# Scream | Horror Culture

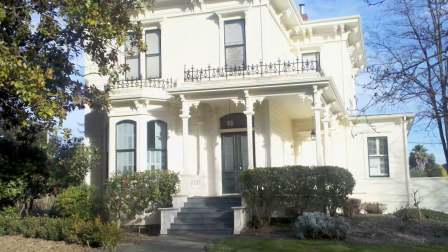But ultimately, while location scouting, they found this thing and Eureka!
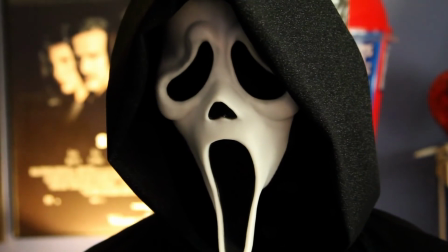Ghostface was born. Otherwise, you got the classic black cloak, the gloves, the boots.
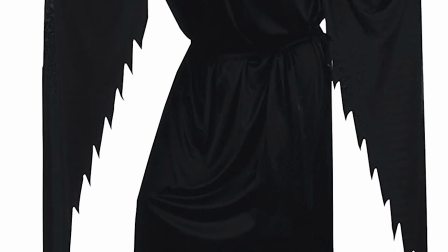Their goal here was to basically cover every inch of the killer so that we couldn't figure out who it was.
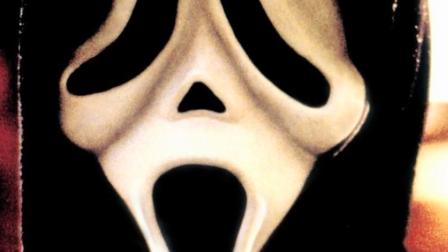And I gotta say, I just love how simple this all is. After all, this is supposed to be a more realistic approach at a slasher,
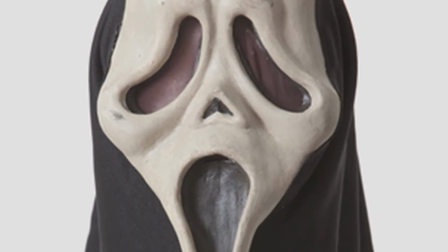and it makes sense that high school kids would just grab the first thing on the shelf and use it as their costume.
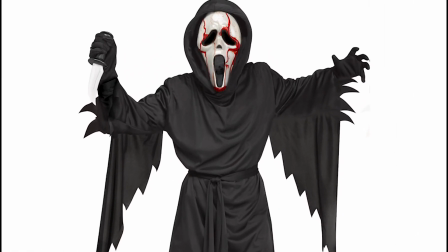Plus, you can buy a $10 mask on Amazon, and it's pretty much screen accurate. It's the ideal cosplay if you don't have any money.
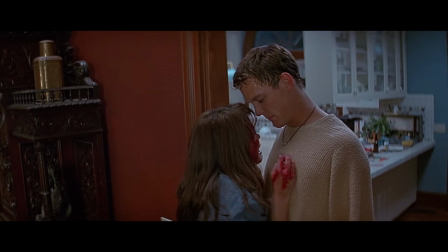Oh, I know what I'm dressing up as for Comic-Con. Lastly, with the killer, I have to mention the reveal.
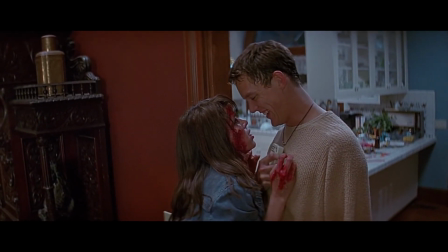Because I think it's one of the best reveals in horror history. There, I said it!
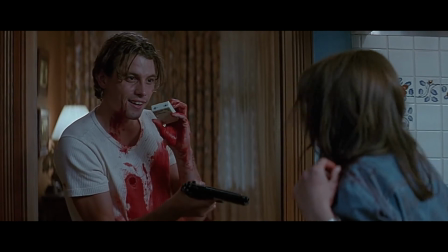So of course, first of all, there's two killers, Billy and Stu. It's just such a simple idea, and yet it's so brilliant, I love it.
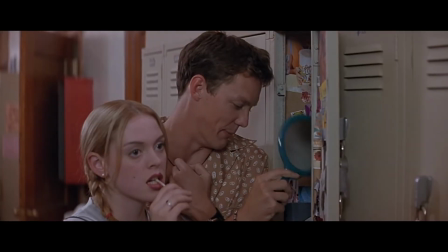And what's best is that both characters are great on their own, but they also complement each other so very well.
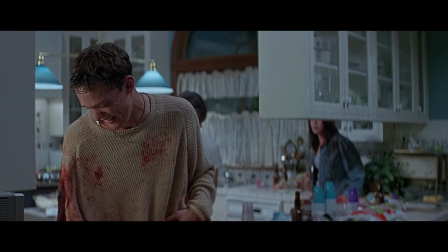The decision of having two killers instead of one already makes the finale memorable and surprising.
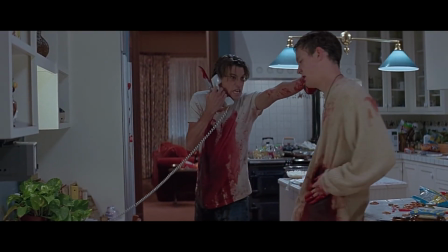But what's even more interesting is how both killers are completely different.
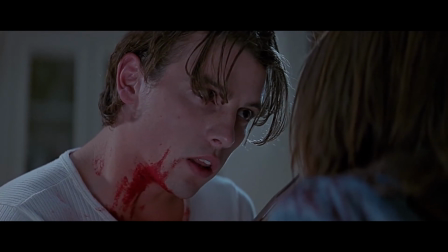While Billy's loose motives mostly come from the frustration of being abandoned as a child,
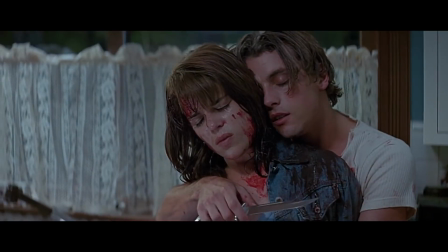She's the reason my mom moved out and abandoned me. and while he's the brains of the operation, meticulously planning everything,
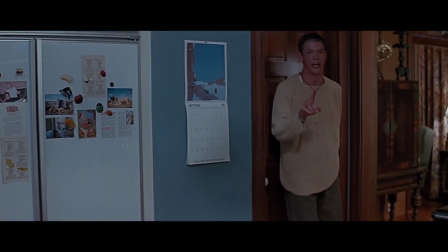Stu, on the other hand, is the buffoon just following along, either to look cool in the eyes of his best buddy,
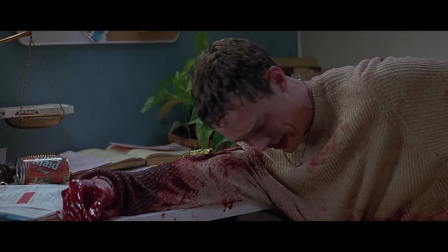or maybe just because he doesn't realize the consequences of his actions.
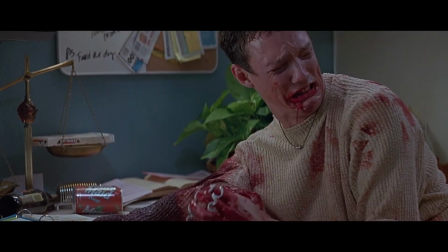FOOT DICK!
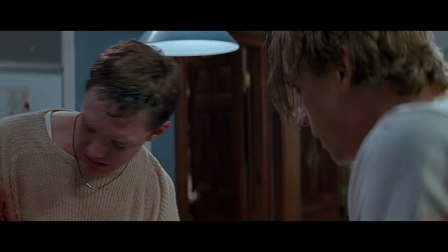In any case, their silly banter not only makes for a pretty damn entertaining scene, but it also fleshes these guys out even more than before.
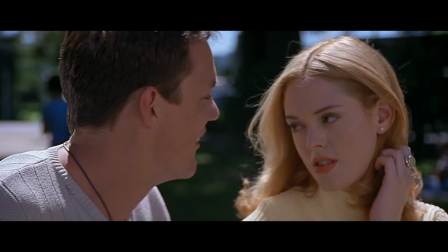Ow! Liver! Liver! Liver! It was a joke!
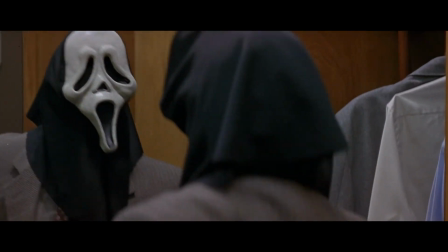There's no denying that Scream has plenty of humor. Despite being genuinely creepy and sometimes disturbing, It was found raped and murdered.
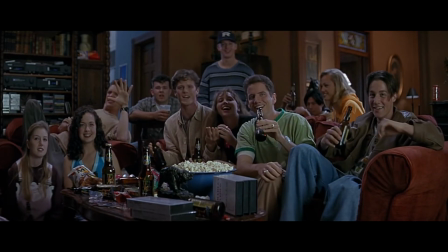It's also a very funny movie. Although, let's keep in mind that 1. Humor is subjective and 2. I make poop jokes on the internet and therefore I might not be suited to talk about this.
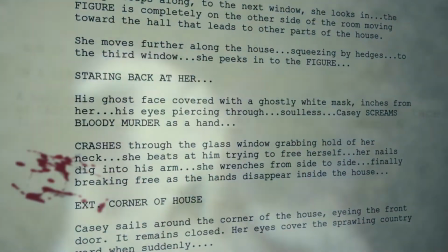But still, I've learned a couple things in my screenwriting classes about injecting humor in a script and I for one think Scream is a great example to follow.
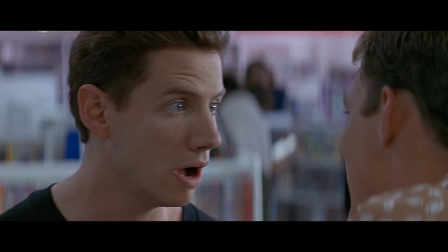The reason is simple here. This film doesn't stop to tell jokes.
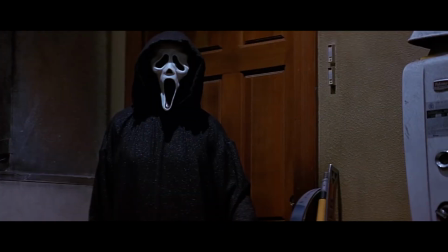The humor comes from our characters, from the satire and basically it's all part of the story.
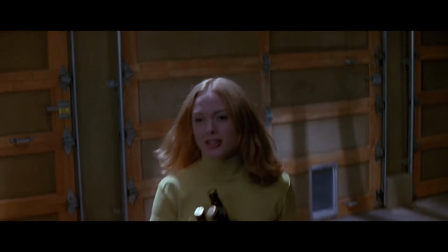In what movie is this from? I spit on your garage.
When Randy yells, Everybody's a suspect!
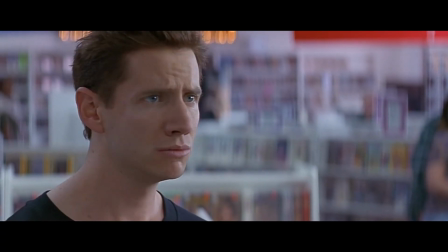That's hilarious, but it's also an important part of the story. He's the movie buff, and he's telling the audience that there's no rules anymore.
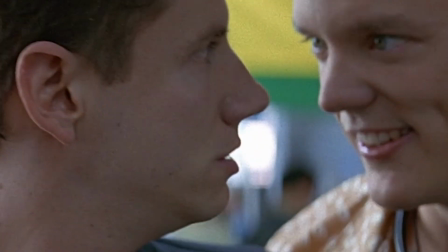This is a different kind of slasher film, and anything can happen. It's great. When Randy tells Jamie Lee to turn around and look behind her, Look behind you.
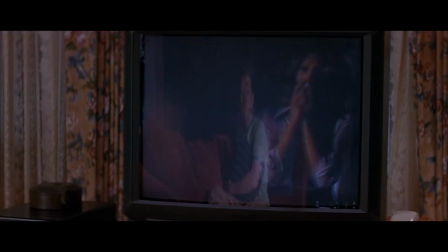Turn around.
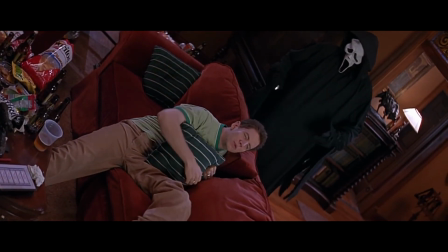As Ghostface stands behind him, it's a fun visual joke, but it's also an important part of the theme. the satirical deconstruction of slasher movies.
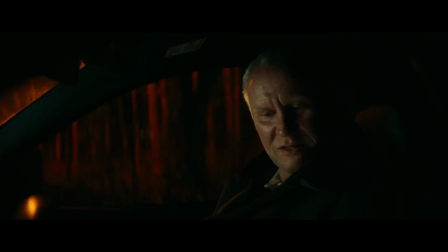Now take this scene from Halloween 2018.
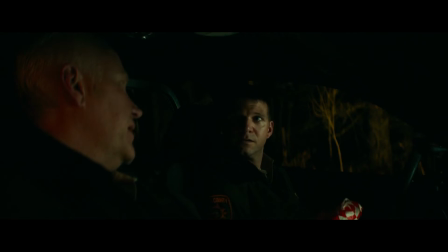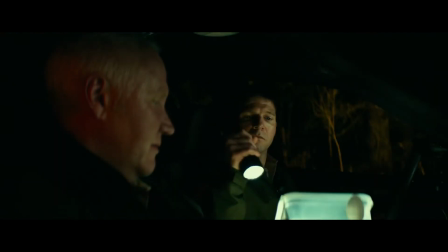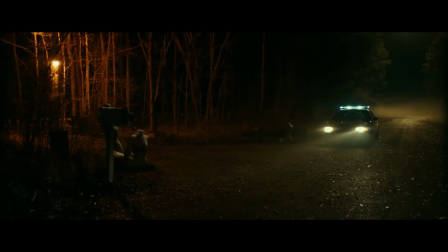Damn, a funeral would be funnier. What does this 5-minute improv scene about Banh Mi San...
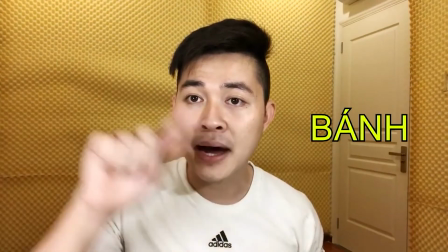Wait, how do you pronounce that?
Banh. Banh. May.
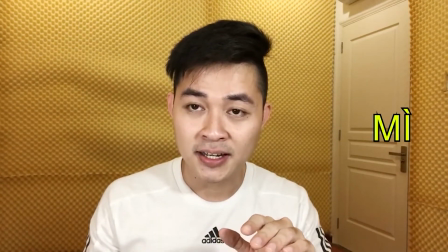May. MÂY MÂY BÂNH MÂY One more time.
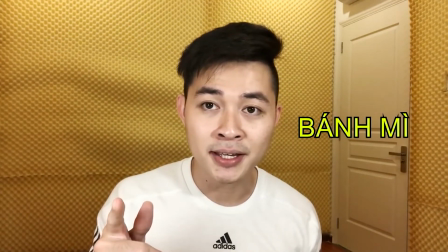BÂNH MÂY Faster.
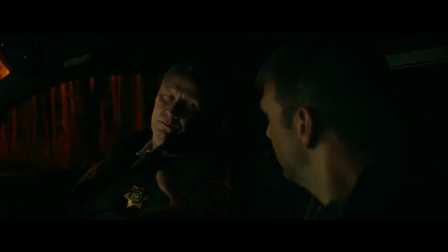MÂY Okay, so what does this 5-minute improv scene about BÂNH MÂY sandwiches and brownies have anything to do with the rest of the movie?
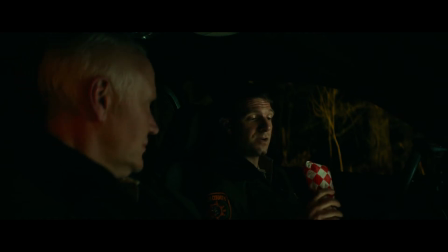It's a failed attempt at taking a little break to have the audience chuckle before jumping back into the action.
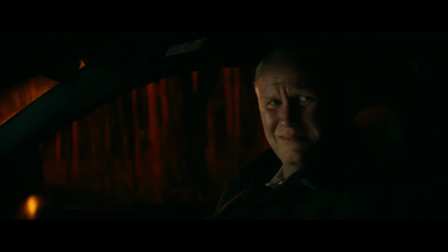But nobody cares about these cops. We don't know who they are, why they're talking about banh mi sandwiches, and then they die.
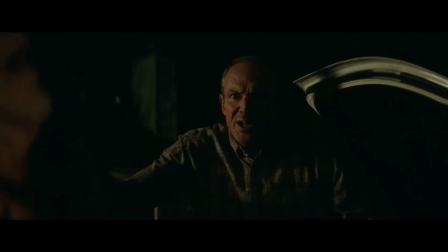It makes a complete 180, tone-wise, going from goofy, silly, improv comedy scenes to graphic murders and despair.